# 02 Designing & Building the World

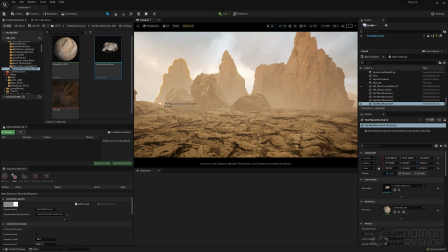This is not part of what I was, the idea, and the thinking of this is that I'm creating
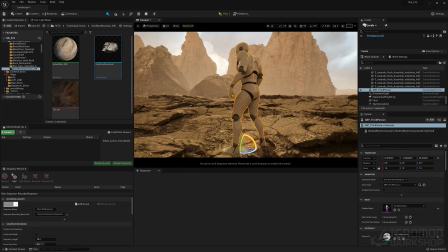um, a kind of a canyon area for a character to be in. So they're surrounded by these big rocks and big mountains.
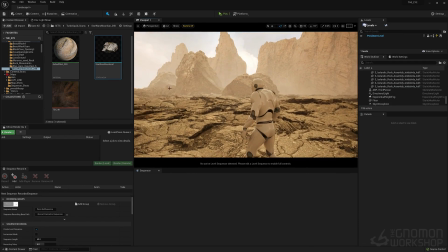Um,
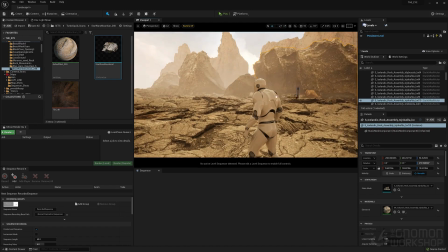just seeing if some of these other ones, like we'll just break up the other rocks that we put in from mega scans to kind of break up like a mid ground, still a distance, but it's to kind of so we don't have this hard edge ground underneath the big mountain, but there's a layer to it
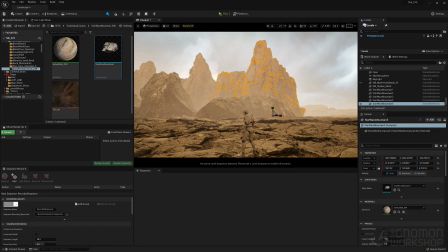because this particular mountain, which you can adjust, and I did actually to duplicate,
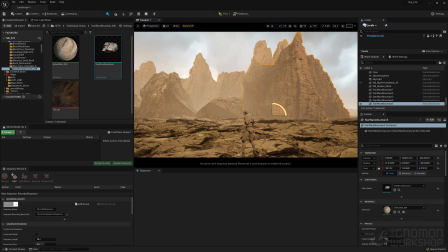rotate, and find areas. I may turn it on its side, all that stuff
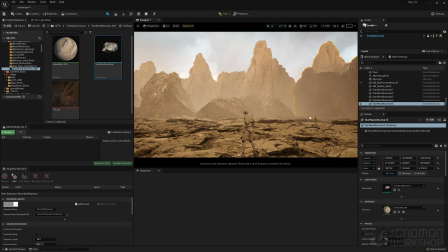to get less of that just edge hitting the edge of the horizon.
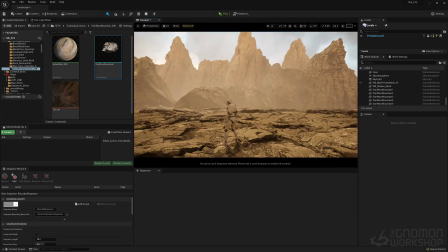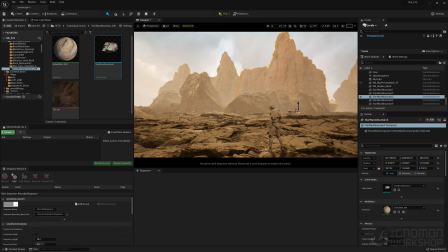So this is really playing around. It's like thinking about okay, when I'm creating this, like what do I want to see in the horizon? I want to see sky. I want to see at least a bit of sky. I want to see these rock faces.
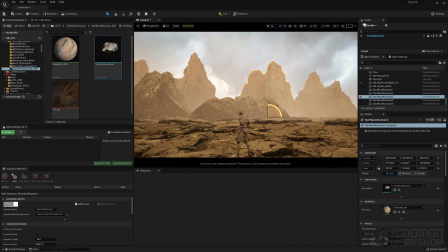But also, some can be closer, some can be further away. So it's really creating um, layers is really what I'm trying to do here.
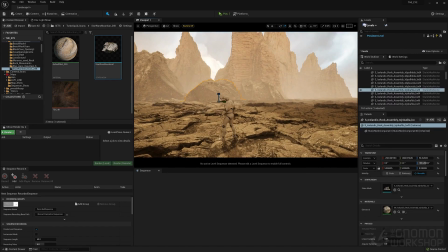And just continue to play around in your sandbox and make kind of the world you want.
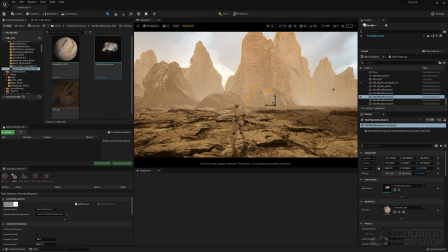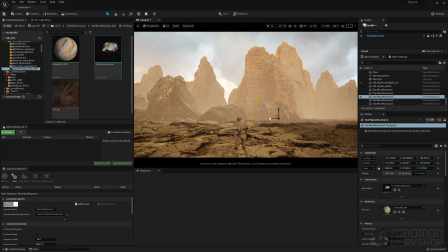So the thing here is like I'm just selecting many this fast way and just duplicate a few of them over. Um,
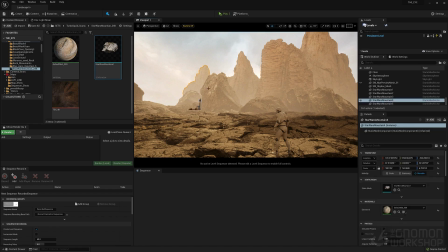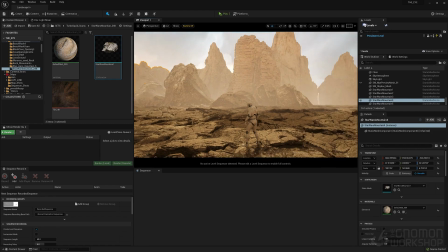Part of it is like just really finding that kind of horizon. What you want to see? This it's got a really cool shape there, but some of the angles are working.
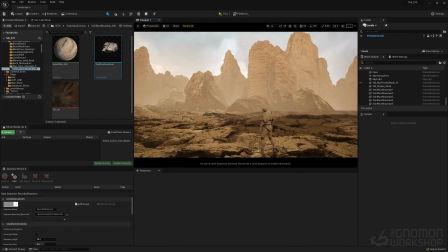So you see weird gaps, things like that. So
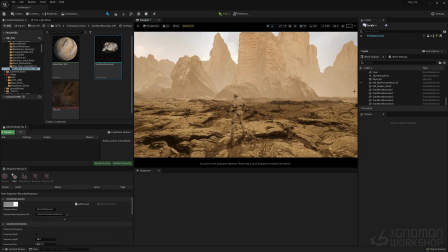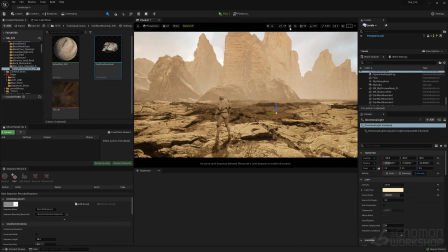all right, so I just want to brighten up the sun just to see kind of where the shadows would lay, which direction. Um,
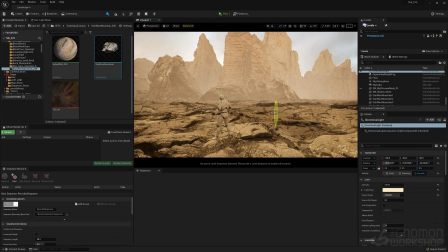Again, it's a good idea. Like so you as you're building, you don't want to just not think about lighting.
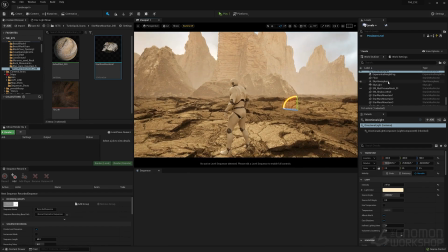You want to just keep trying to understand like what are you trying to create here as you're building it.
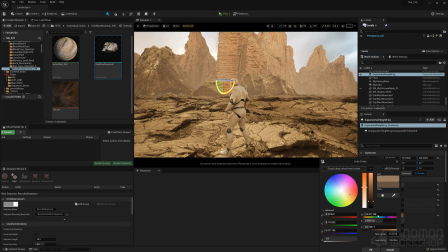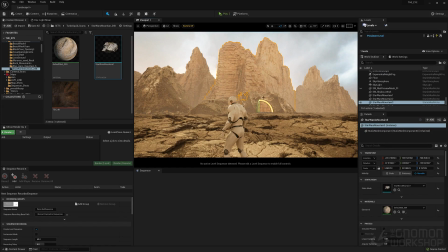And then eventually we'll, after we get all this done, the sky itself, we can warm that up too, so it feels more like dusty sky.
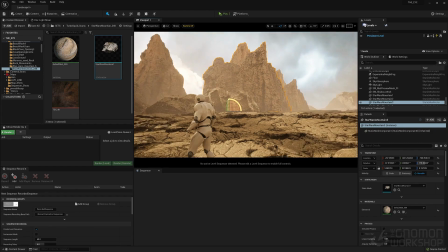It all kind of comes together. Start to build all these components um, and manipulate them in ways that just right now I'm just trying to create an appealing look to the horizon. Um, and as I start to develop, you know,